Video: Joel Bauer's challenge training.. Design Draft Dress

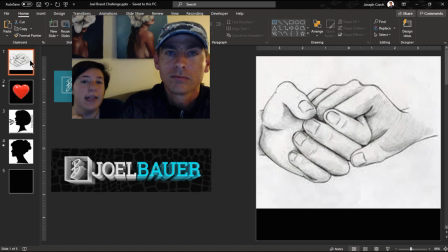11:10 Because what he did give us some in excuse me some insight to um like what he represents and that's what and you'll see in the uh behind the scenes that i was like asking well what what do you
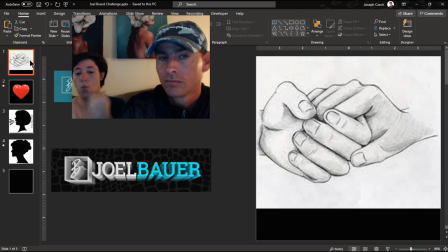11:29 do what interests you what's like what is joel bowler basically yeah and he said he's a lot of touch he's a lot of um closeness um connection right and he said he really specifically said
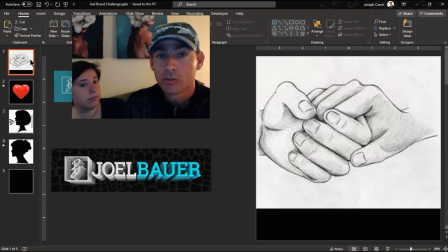11:43 touch and um and then i was saying well that would work great with pitch because we were actually trying to line up with pitch right and even touch lives you know trying to make a new statement right each thing each um section represents something so like the part where it says touch lives that's the connection that's the pitch that's the
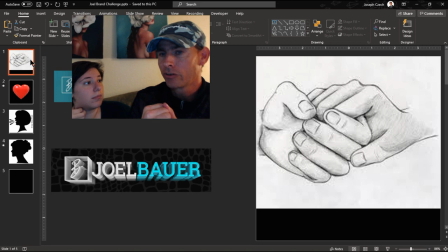12:03 hand holding connect connecting with somebody's connecting with your offer right um next was uh move minds so persuade that's what the hand raise was yeah which would represent yeah persuade that wasn't even in here look we got the the silhouette
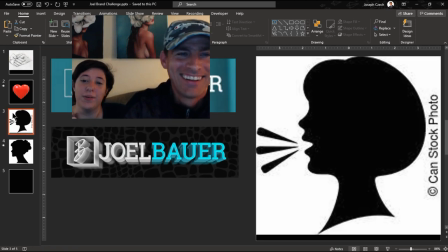12:19 of a face speaking out that was our next thing that was our that was like one of the concepts of like what can we say which would be persuade yeah yeah that's what move minds is all about yeah and the final one is open heart which is a
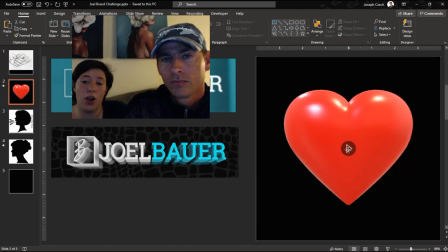12:38 presence you're opening your heart to the audience right because joel even was saying on that on that console you say he's like your i teach people how to be there to find their authentic voice their true voice but it's also being present
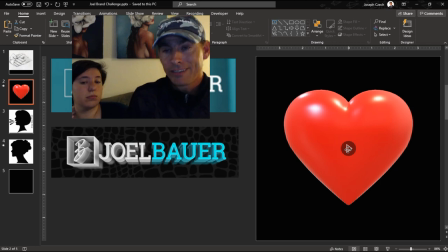12:53 right having an open heart in the room connecting through your presence so we even thought of like okay could we use like a beating heart like this right here you know in this is a little too erratic. Yeah.
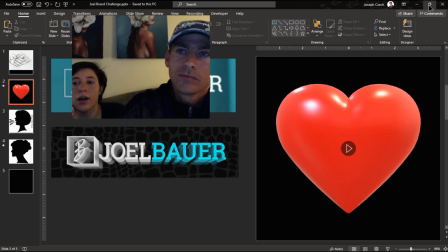13:08 I always try to find references so then I know the idea of what I'm looking for.
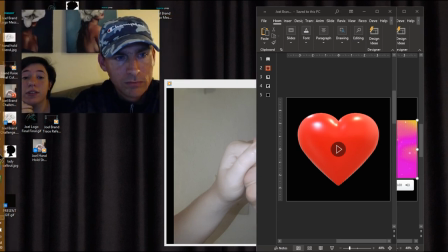13:16 Yeah, and then let me open up... And FYI, all artists use references. If they don't, then they are liars. Yeah, well, even in music. Even in music, they use references. Every rock musician is biting off a blues musician somewhere.
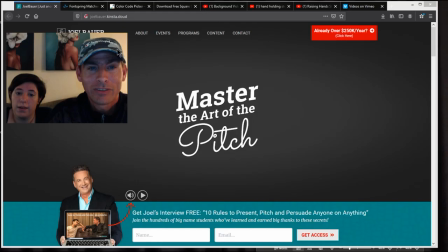13:33 Mm-hmm. Gold bar blues. Perfectly. Okay. Awesome. So here's Joel's site.
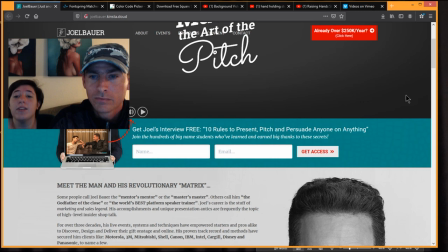13:39 And if we go... This is what he gave us in advance to look
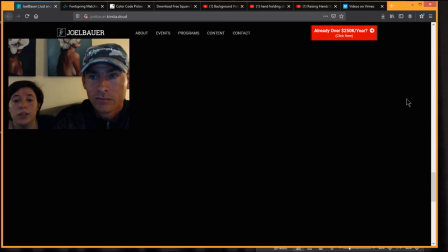13:46 at to use as like a reference to see what
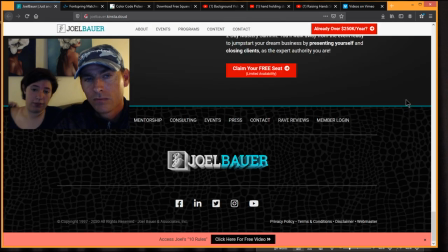13:52 we're building off of, what we need to build off of. See, like right there. See, right here. Yeah. And then like this, we were actually looking at like, okay, are we going to have something in the logo and move or flip.
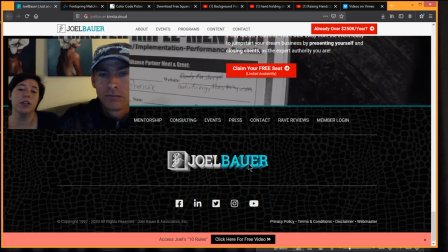14:04 I think you wanted each letter to spin off and show images of him,
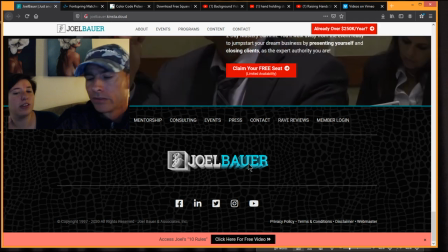14:12 what he represents with each name. Each letter represents something.
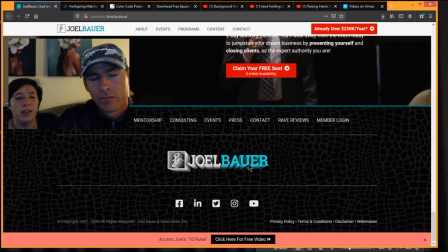14:17 At the same time, we thought that was too complicated.
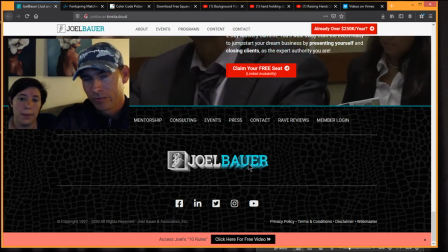14:20 Yeah, especially with the timeline because of illustrating a body, a full body.
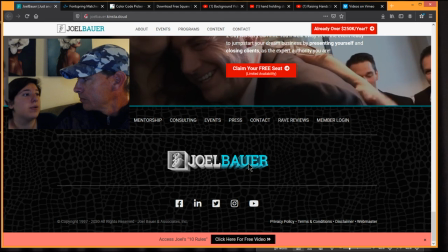14:27 so we were even even just that it was like it's hard to find um
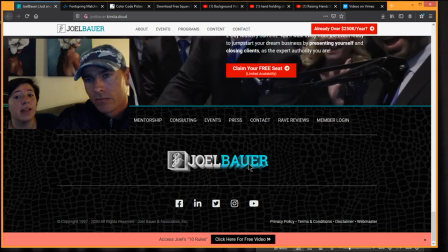14:33 videos of him that's not like uh seriously panned
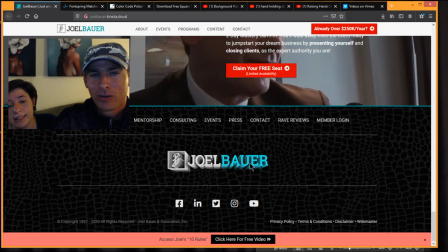14:38 yeah right so and then take a little a little bit of research and time again it's like okay
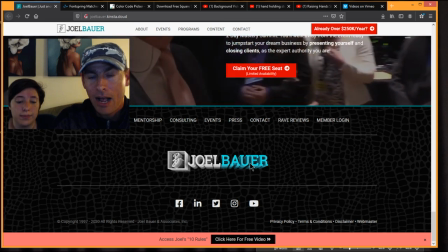14:44 we'd have to like sort through how much video you know and
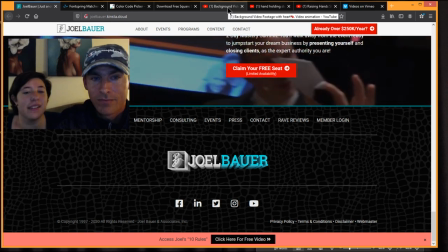14:49 we originally wanted uh why am i pointing i keep pointing to the screen um you point yeah here you go
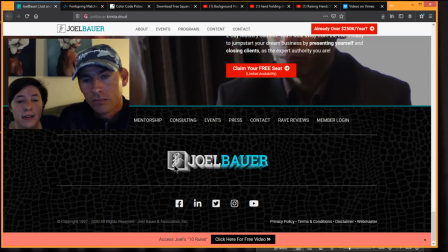14:58 pointy point uh right here we wanted um at first the gift to look like this
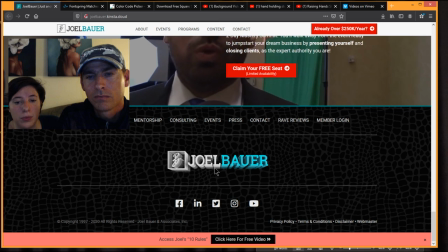15:05 where it would be like this would be where the presence persuade pitch would be and then here is the little box.